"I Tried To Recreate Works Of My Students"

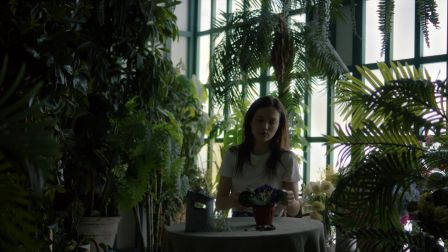8:22 So the image looks quite contrast. Measure and key light in the scene is the window light.
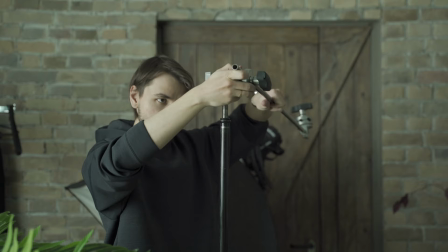8:27 We have deep shadows and some light areas that are giving us a volume. Let's intensify light contrast with two additional light sources.
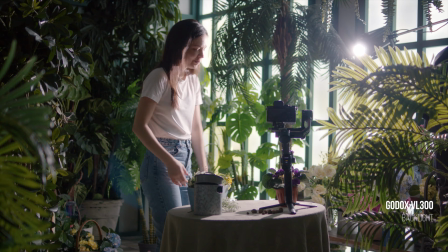8:35 I use Godox 300VL as the first additional light source as a backlight.
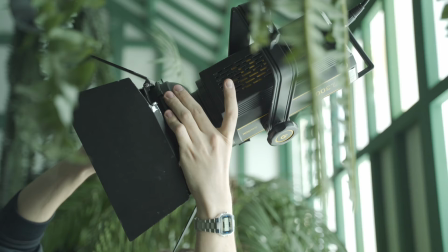8:40 It gives us a little more light and brightness in the scene, just because this scene looks dark without this light source.
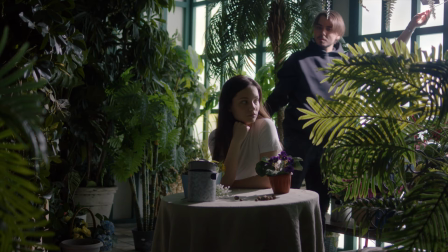8:46 We just make exposure brighter.
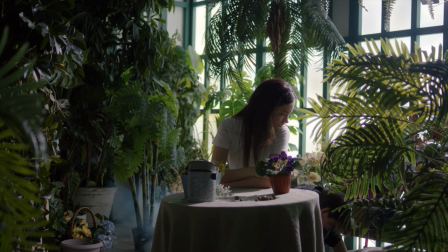8:51 Don't think that I add the smoke whatever possible, but it's quite interesting tool for volume creating.
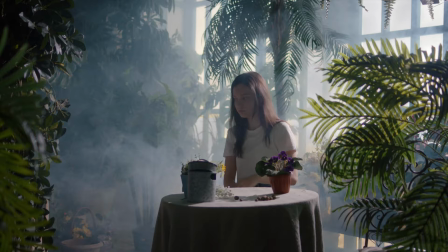8:57 Volume light with haze seems a little cinematic, but be careful, we have to control haze quantity.
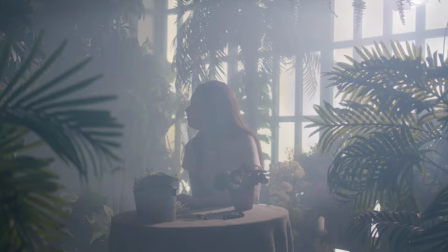9:03 I did a lot of haze and you can see this. Let's wait when the haze is dim and light.
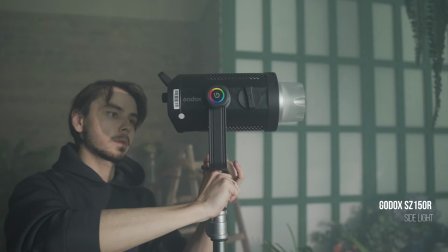9:09 We don't need much haze. While the smoke is effusing, we are putting the second light source.
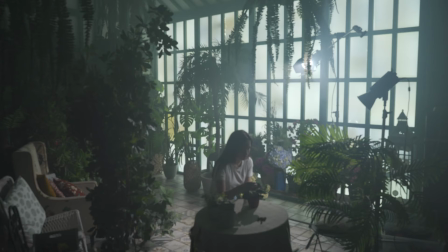9:15 I want to see the character's face. For this, I'm gonna make a sideline with gotox.
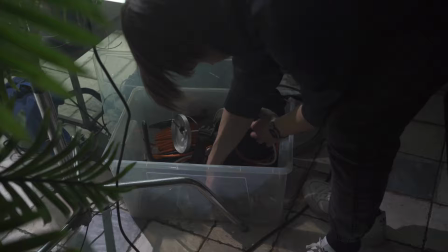9:21 Almost done. I think that we need to make the sideline softer.
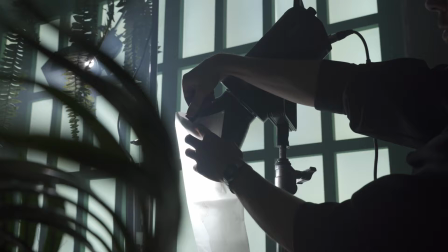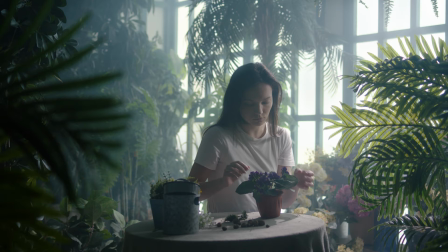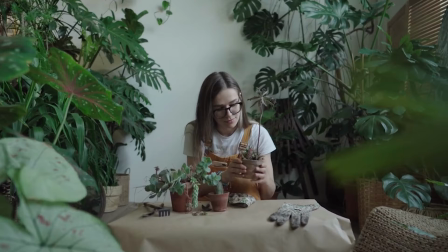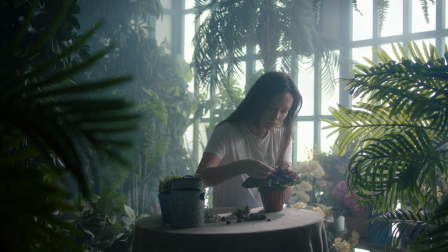9:41 Please tell me, what do you think about this format of filmmaking your works?
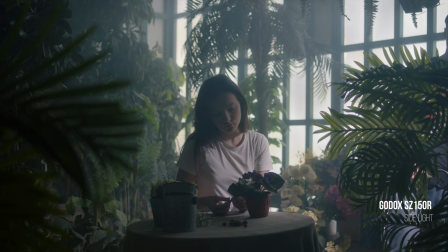9:46 And if you are my student, please send me more of your homework videos to analyze.
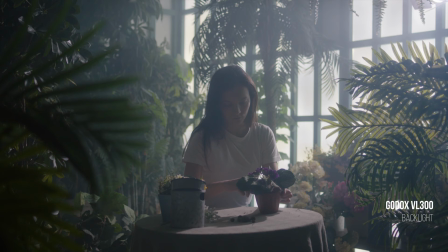9:51 I'm gonna recreate some works soon, if this video is useful for you. Thank you. Bye.